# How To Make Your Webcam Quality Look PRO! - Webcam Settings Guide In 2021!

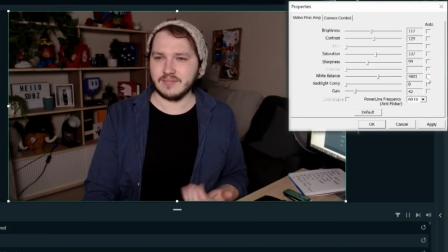8:14 Now, a white balance essentially means that different lights produce different color temperatures. And then inside your cameras and your webcams, you have to set your white balance to match that light, or else your colors will look wrong.
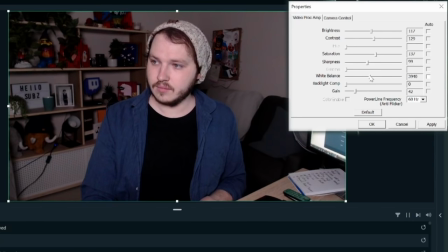8:26 For example, that's why sometimes you look super pale or super green on your webcams, because it's trying to adjust for a white balance that is incorrect.
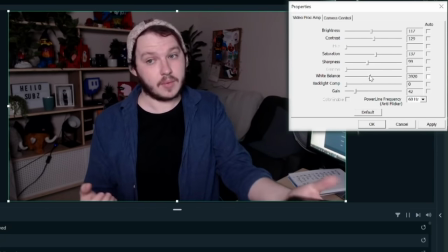8:34 I can change my Elgato key light to produce around a 3000 Kelvin orange white balance, or I can set it to a 6000 and produce a blue.
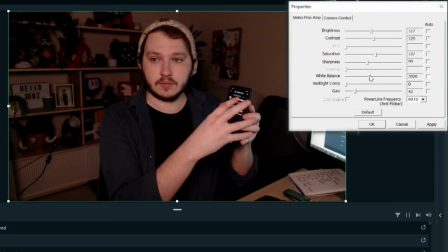8:43 These are the complete opposite ends of the spectrum, but it gives you an idea of what it means.
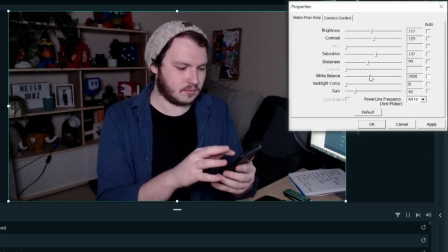8:47 I try and set this to be around 45 to 4600, which is a nice white light, and then I'll set my webcam or my mirrorless to be the same.
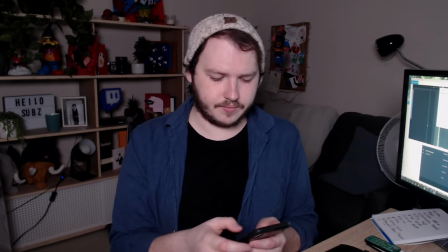8:55 But now, I really recommend looking up white balance charts and watching some videos specifically about it so you can understand it more in depth.
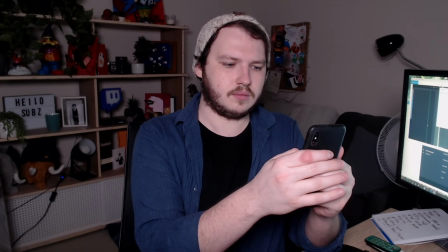9:02 But you can also just set it to 4500 to 4600 on your lights and on your webcam, or adjust it slightly until you find a nice skin tone for it.
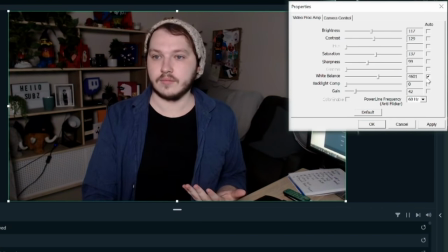9:10 Just don't do this automatically, because very often your camera will get it very wrong. So to adjust this manually, go back into camera configurations with the little white box and you can drag it around here and set it to different numbers while watching yourself on your screen. I do recommend doing this after you get your key light set up as well, and once you've got it honed in to look nice and expose you properly, because if you do it before, it's just going to need to be changed again after. Okay, so you have your light and you have your white balance. Now we need to talk about framing, because this can be honestly a make or break it moment.
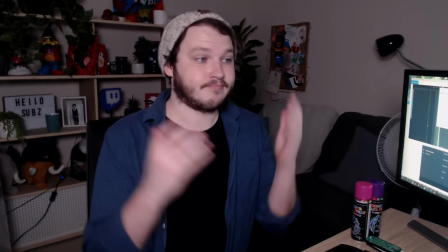9:39 First things first, you need to clean up your shot, clean up your room. The amount of people who I click on their stream and they're streaming in a room that's full of Vaseline bottles,
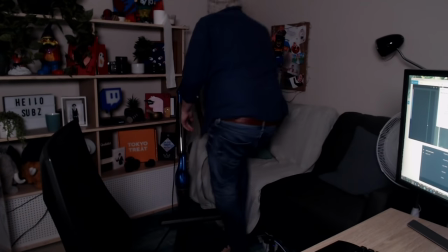9:48 toilet paper, there's trash everywhere. I understand they're your bedrooms, but if you're going to broadcast it to the internet, please clean up.
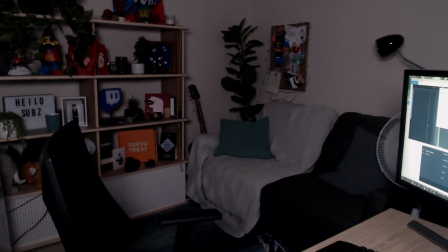9:56 Please. It's not hard to do. It's also important in this section to make sure you're framing yourself nicely as well as your background.
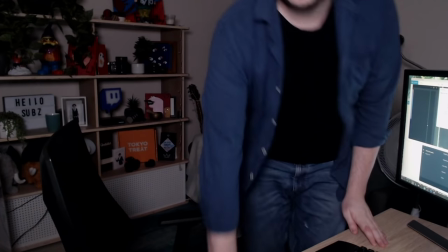10:02 I think a lot of people give themselves far too much headroom and they also give themselves far too much down here.
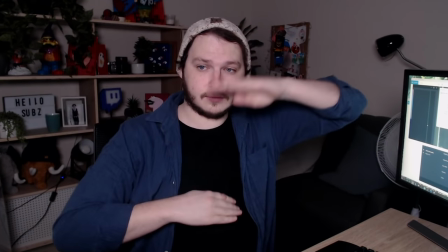10:07 Feel free to crop in just enough so that you've got your background and you in the image.
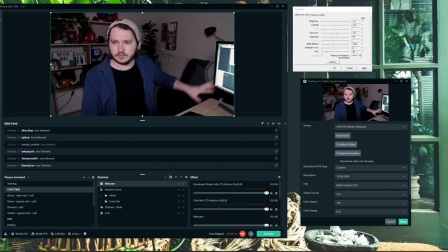10:12 Obviously, you can do this by moving your webcam around, or if you right click add filter, you'll be able to add the crop pad filter and actually start cropping in that way.
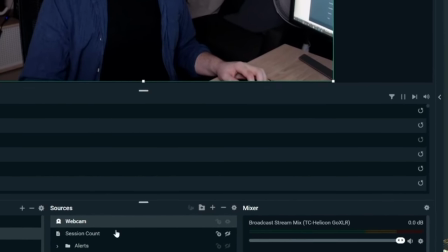10:20 Don't go too wide or too tight on this, and I will give you the warning that the more you crop in,
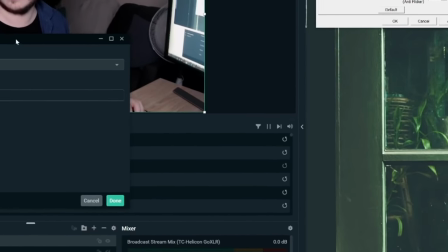10:25 because you're essentially digitally zooming into the image, making it larger, you are also going to degrade the image slightly and have a lower quality.
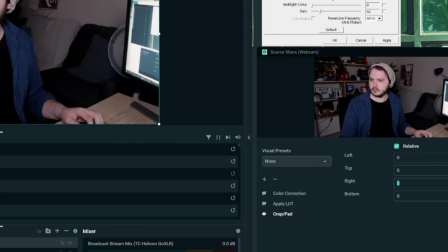10:32 At the end of this video, you're going to see that if I hadn't cropped in, I would have a much higher quality, sharper image.
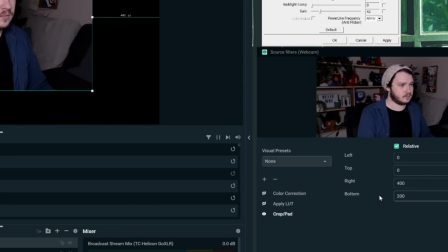10:38 But because I had to crop in to remove fans and other things from my background, it's going to have a lower quality.
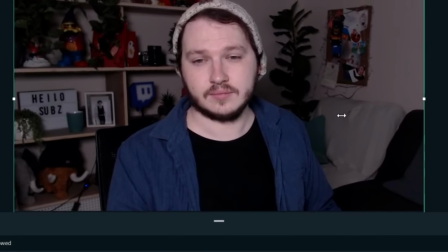10:43 But also, 90% of the time, you're going to be in a much smaller camera on a game screen, so most people won't notice that drop in quality. We'll notice it today because I'll be full screen though. Next, your eyeline is really important here. Now, what I want you to do is I want you to set your eyeline up to be pretty much on par with your eyes. I don't want it to be too high looking down on top of your head because that's a bit weird.
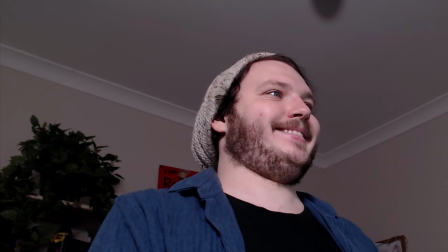11:02 And I really don't recommend going too low, because if you go too low, it's going to be looking up at your chin and accentuating any double chins,
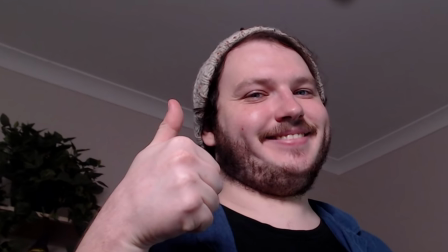11:08 or in my case, a triple chin with a beard that a 15-year-old could grow. If you can, I also recommend placing your camera so it's close to where your chat is going to be on your screen. So when you look over to read chat,
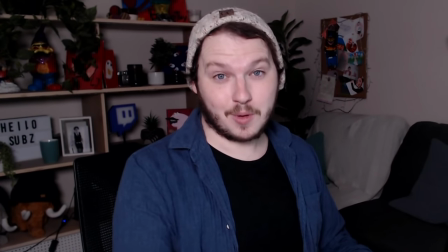11:18 you're also looking over and kind of looking down the lens a little bit, because it really goes a long way to engage people and make it clear when you're looking over at them, your audience. If you're really struggling with nice framing, maybe you're not in a place where you can have your own background or your own space, then I have a tip coming up for you soon that should be pretty easy to make sure this is all solved for you. But before I get into that, let me throw it out there. What is more important than your webcam quality? That's right, your microphone.
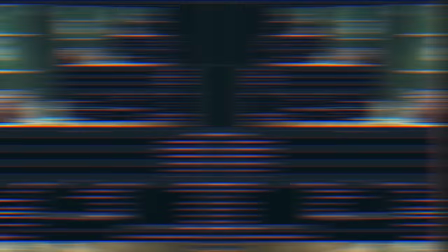11:43 Now, if you want to set your microphone up, maybe you've just bought yourself a USB condenser mic like the Yeti or the AT2020+.
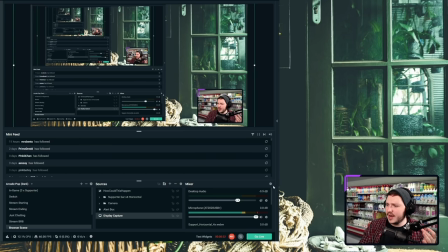11:49 I have a link in the description, which is my how to set up a microphone video. It's probably the video I'm most proud of on the entire channel because the amount of people who have commented on it saying it helped them so much.
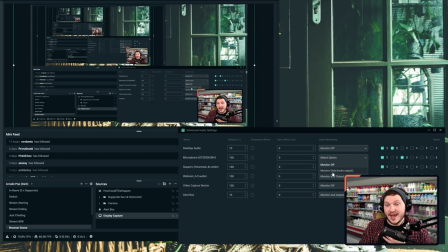11:57 If you want to upgrade your mic and make it sound quality without actually having to buy a whole new mic, go check that out.
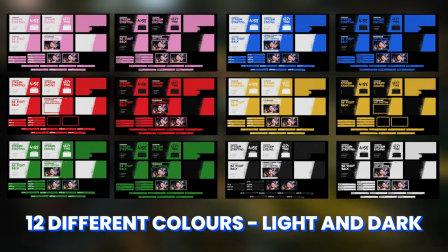12:02 It'll help you a lot. Also linked in our description is our Discord. That's right. Feel free to join our Discord.
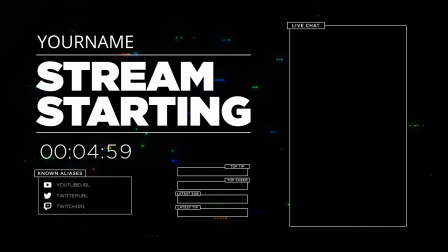12:08 It has over 26,000 members in it. Every single person there is just talking about the problems they've encountered and how to fix them, how to grow, giving tips and advice.
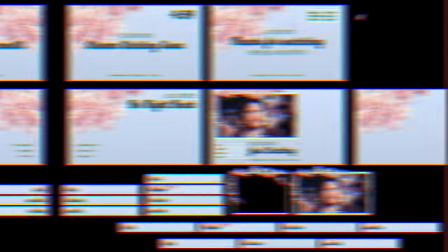12:15 We don't have any go lives or any kind of spam. So that means it's literally just devoted to education.
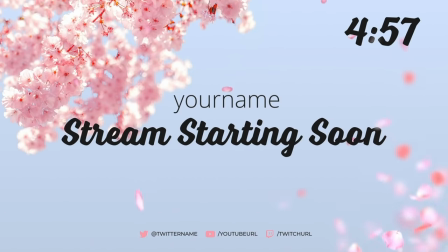12:20 Also, it's where you can go to download our free animated overlays and our free stingers and other resources that I've released for you guys. Go check it out. Even if you want to download them and leave, you can. Just jump in, download and leave.
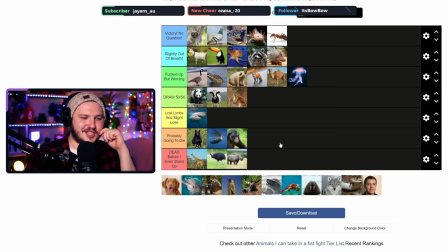12:31 Go for it. These days, I use a mirrorless camera for my setups, and I've always used one for the videos on this channel, which means I've gotten a lot of people asking the same thing. Eljay, how did you add that blur filter to your background? Which makes me very sad, because it means that Apple and Nvidia have successfully convinced people that everything is just a filter. The reality is, this blur is called depth of field, and it's the idea of just having an out-of-focus background. You see, on real cameras, you actually have lenses, and on lenses, they have f-stops, and these f-stops will change how much light and how much is in focus. On webcams, you don't really have any of this, which means it's very, very hard to get an out-of-focus background, meaning that everything is in focus and sharp, and it means it's much harder for you to stand out from your background. To fix this, I recommend doing two things. The first, try and add as much distance between you and your background as possible. The more distance you can get, the easier it'll be to make you stand out from your background.
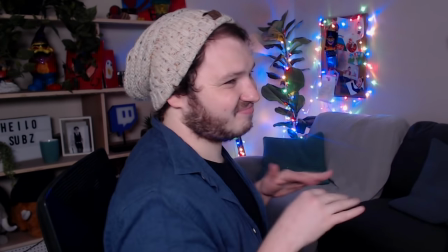13:22 But I also know that we're working in offices and small rooms, so the next option is to use colored lights.
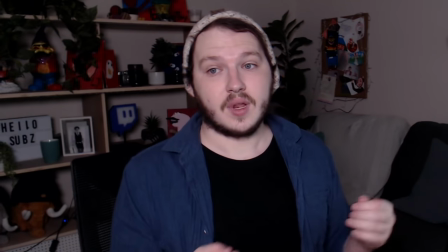13:28 Now, I don't mean fairy lights or these kind of like bar lights here. I mean specifically wall lights, like lights that are going to shine a big bright color across everything.
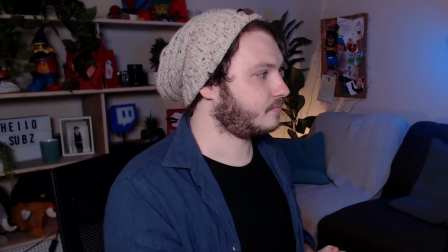13:37 Another option you can do is to get a smaller light and shine it at your back, like in my old videos where I had that kind of rim around my shoulders.
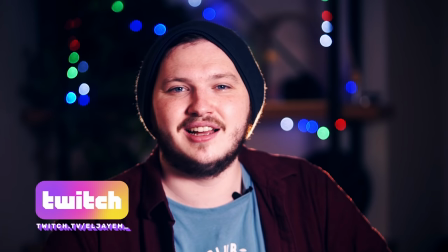13:44 This will also add a separation between you and your background.
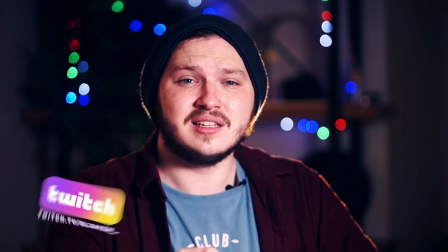13:47 Your background should be a little bit darker than you if you've lit yourself right, but not so dark it looks like you're living in a cave. If your background is overexposed, it's also going to be too distracting as well. So why don't I recommend getting fairy lights or these little strip lights?
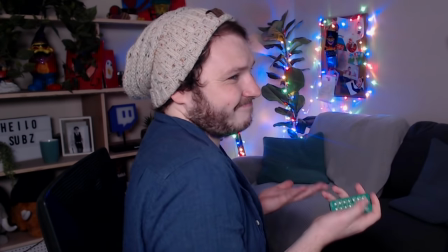14:00 Well, on a webcam, as I said, there's no out of focus effects. There's no way to make it look blurred.
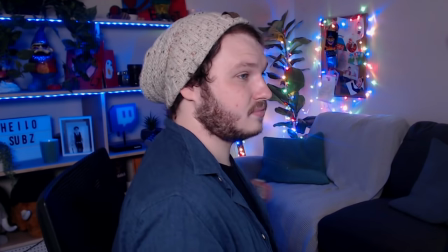14:06 So it means that when you have these fairy lights, they just look overexposed and bright.
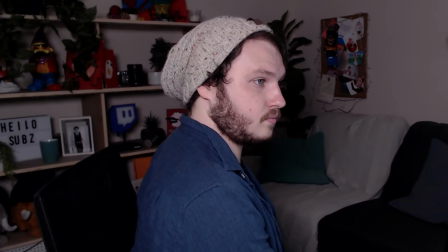14:11 Whereas in my image on my mirrorless camera, when I've got them, it kind of smooths them out, makes them out of focus, and gives you what's called bokeh, B-O-K-E-H, if you want to look up more about that. This is why we start with lights that don't necessarily appear in the shot and instead add a whole color to the background to give you separation.
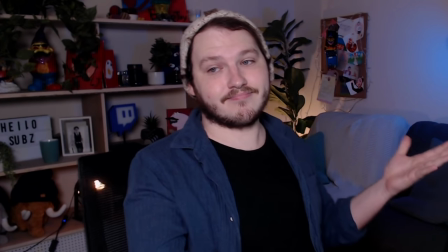14:27 By doing this, you won't have the ugly kind of overexposed bulbs, and it'll give you more depth.
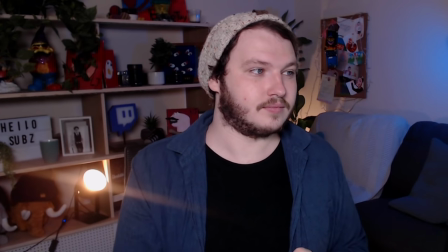14:33 And if you can't make your background look nice, don't worry, I do have a tip coming up for you, so stay tuned.
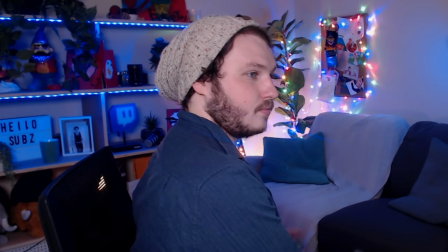14:37 Okay, so this next section is actually going to be crucial for a lot of you guys, and I haven't seen a single webcam video cover this. Sometimes when you add a light to your background, it will be so bright and overexposed, it is impossible to tell what it is.
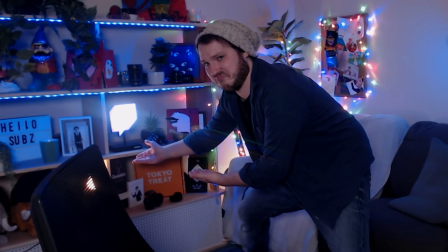14:52 For example, my little Twitch lamp there, a lot of you guys would put something like that in the background and it wasn't look anything like what it's supposed to.
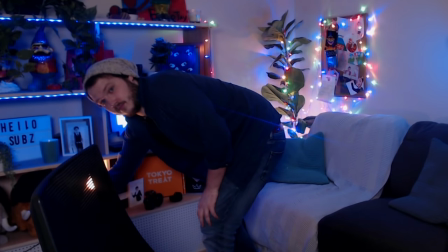14:58 This is because your gain or your ISO on your camera is set to be really high. It's digitally brightening your whole image. And that's usually because you're trying to brighten yourself. But by brightening yourself, you brighten every single light in the image, including these little lamps.
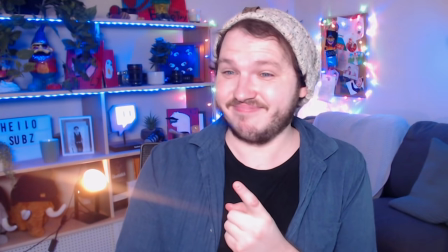15:13 Now, if you can't turn the lamp down to be less intense on the actual lamp, then what you're gonna need to do is you're gonna need to drop your gain or your ISO down until your lamp looks good.
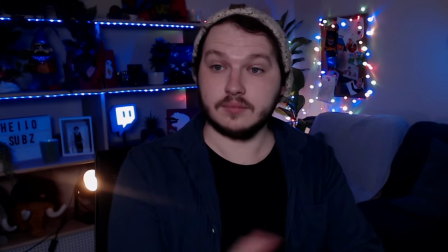15:21 And then you have to boost your key light or the main light that's on you until you look and match.
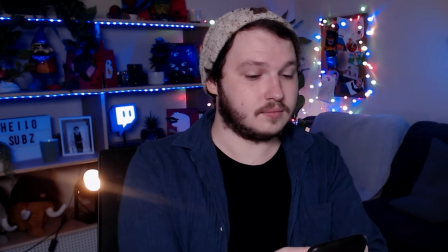15:26 You're balancing out the brightness of your image and the brightness of your actual lights in the shot in order to find a good match. I'm not gonna call people out, but I've actually seen Twitch partners give advice to people and say, just give out, it's too bright, you won't make it work. No, you can just brighten yourself with another light, my God. Also, I know I said it's really hard to add depth of field to a webcam, so I know I'm gonna get people commenting things like, well, actually, LJ, there's software that'll read you and then read your background and add the blur to the background. Yep, there is. And it's incredibly GPU and CPU intensive, and 99% of my audience doesn't have a computer that can handle that, encode a stream, play a game, and be good to go. So no, I'm not gonna tell you guys to use digitally blurred backgrounds. Speaking of GPU intensive and CPU intensive things, let's talk about color correction and adding a LUT, because these are the final steps that you have to do once you've done everything else.